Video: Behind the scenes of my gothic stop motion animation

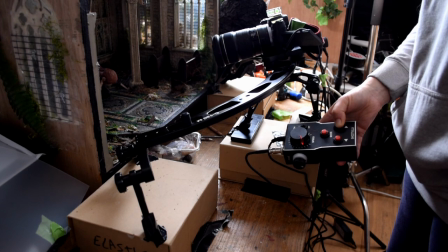900s
But for slow motion animation I wanted to have just one tiny bit of movement every
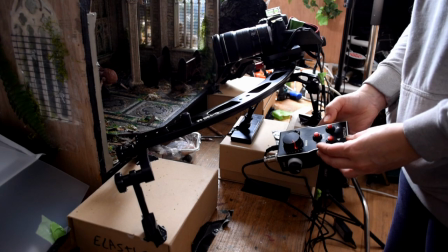905s
single time so I just pressed once every time I wanted to move the camera forward.
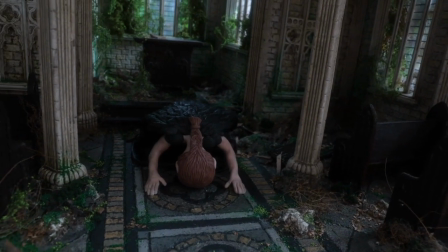910s
This This whole sequence is 266 pictures,
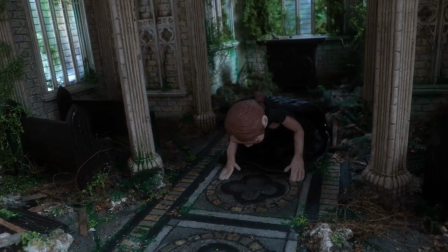914s
so there was really little movement in between each shot and it took me roughly 3 hours to make.
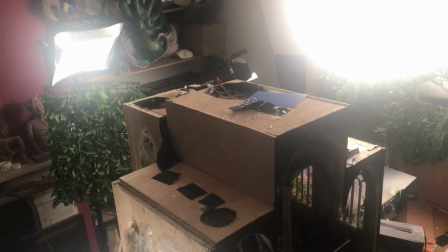920s
The lighting for the second part of the animation when it was in Abandon church was similar
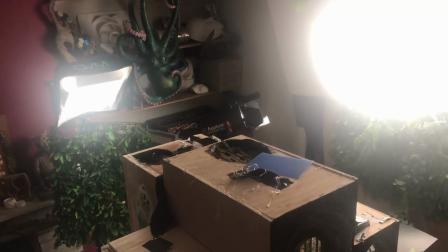925s
in the way that you still have the GVM-800D lighting up the middle of the altar.
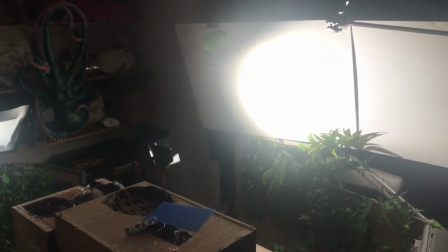931s
The stronger Aperture 60X is bouncing on the side board,
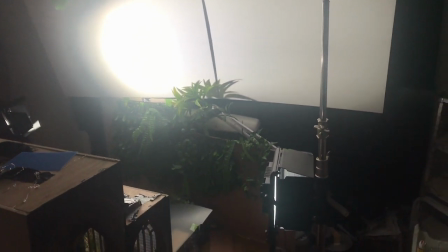935s
which is two white board clamped to a c-stand and they bounce the light sideways so they can enter from the
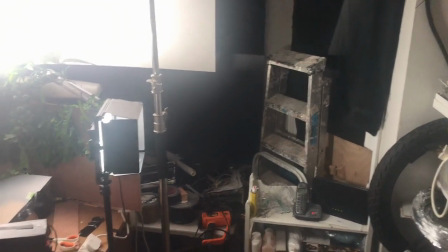942s
windows on the side of the church i had another one of those gvm 800d bouncing on another wall so that they can
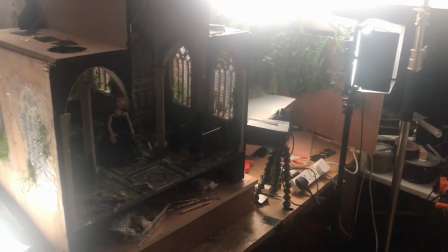949s
enter back in in front of the church and then i have a third of those panels
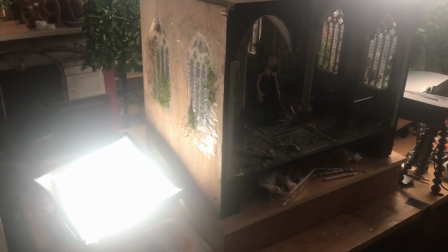954s
on the side to enter the other windows i've
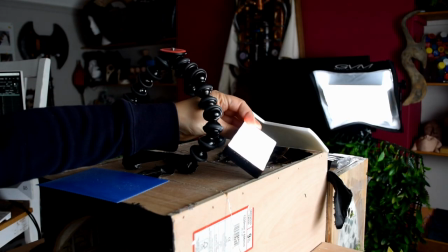959s
added my little aperture mc on top of the roof because
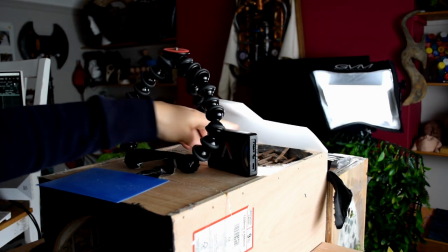963s
i now had this opening through the roofs and i wanted to get lights back in so i
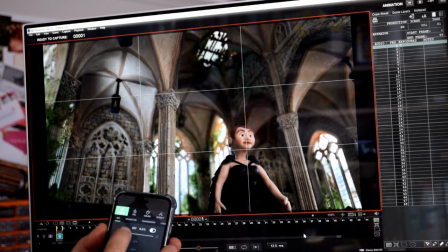968s
bounced them up with some whiteboard and hold everything with a gorilla pod and i can adjust them on the app to make sure i have some really nice lights coming in from the sky and that's a wrap i made this whole stop motion animation on my own it took me 400 hours in
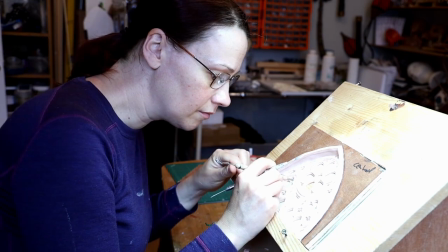986s
total 250 hours to make the church by hand from scratch 50 hours-ish to make the puppets,
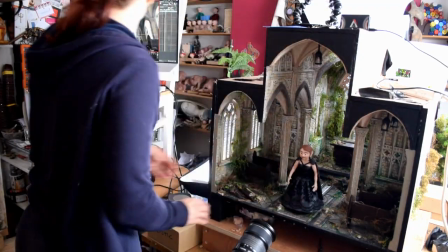994s
50 hours to shoot the animation, and another week to do the post and edits of the animation. The only external help I had was a fantastic DP, Theory Bureau, who came over and showed me how to use the lighting and set up my equipment before I've done the animation. Other than that, it's just my own. I've never been to film school, I'm completely self-taught and I just wanted to show that you can literally make everything on your own you don't need a big team you don't need a huge budget it's visible and you can teach yourself any software needed on YouTube there's tons of videos that's how I learn it the magic ingredient is putting the hours and literally putting a lot of them because that's the thing that's a matter the most to improve your skills and to get into whatever it is the motion animation or others it's just dedicate some time and energy to learn the craft and actually one year ago i knew nothing of stop motion animation if you look on my youtube channel you can see the evolution last
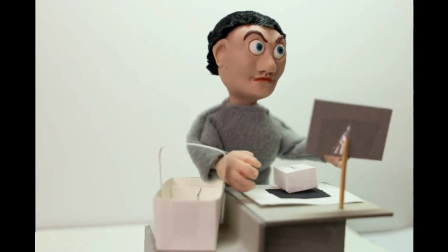1057s
october 2020 i've done my first stop motion animation ever with a friend of mine julie child
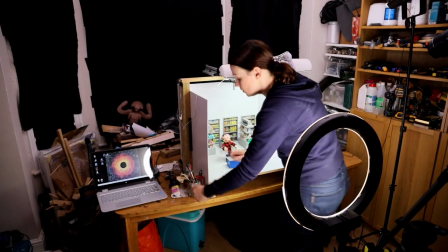1064s
and we had no idea what we were doing literally we didn't have a software so we were just eyeballing with with one screen next to
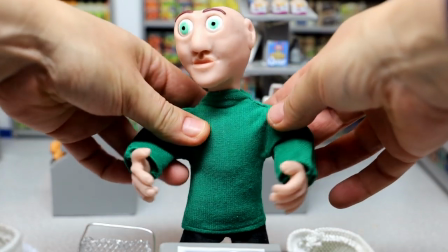1072s
another try to see if we've moved uh enough or not too much we literally had no idea what we were doing and it's fantastic to see the evolution and after that i've done another one of my own another one another one and one year down the line i made this gothic stop motion animation and
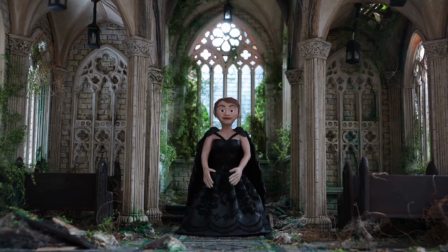1088s
it's it's brilliant to see evolution and that means if you're starting from scratch or if you're completely beginner in it that's fine give yourself time to learn this craft because stop motion animation is just magical you can literally bring any single story to life and as I was said earlier you don't need a huge team or huge budget you need some material you need some equipment and you need some time and effort and energy and it takes a lot of patience that's for sure so keep at it with your own stop motion project it doesn't matter if you completely beginner or you're just frustrated and all that give yourself time, be patient, keep at it and I'm pretty sure by the end of it you'll be really proud of yourself. So it's worth the effort. Take care!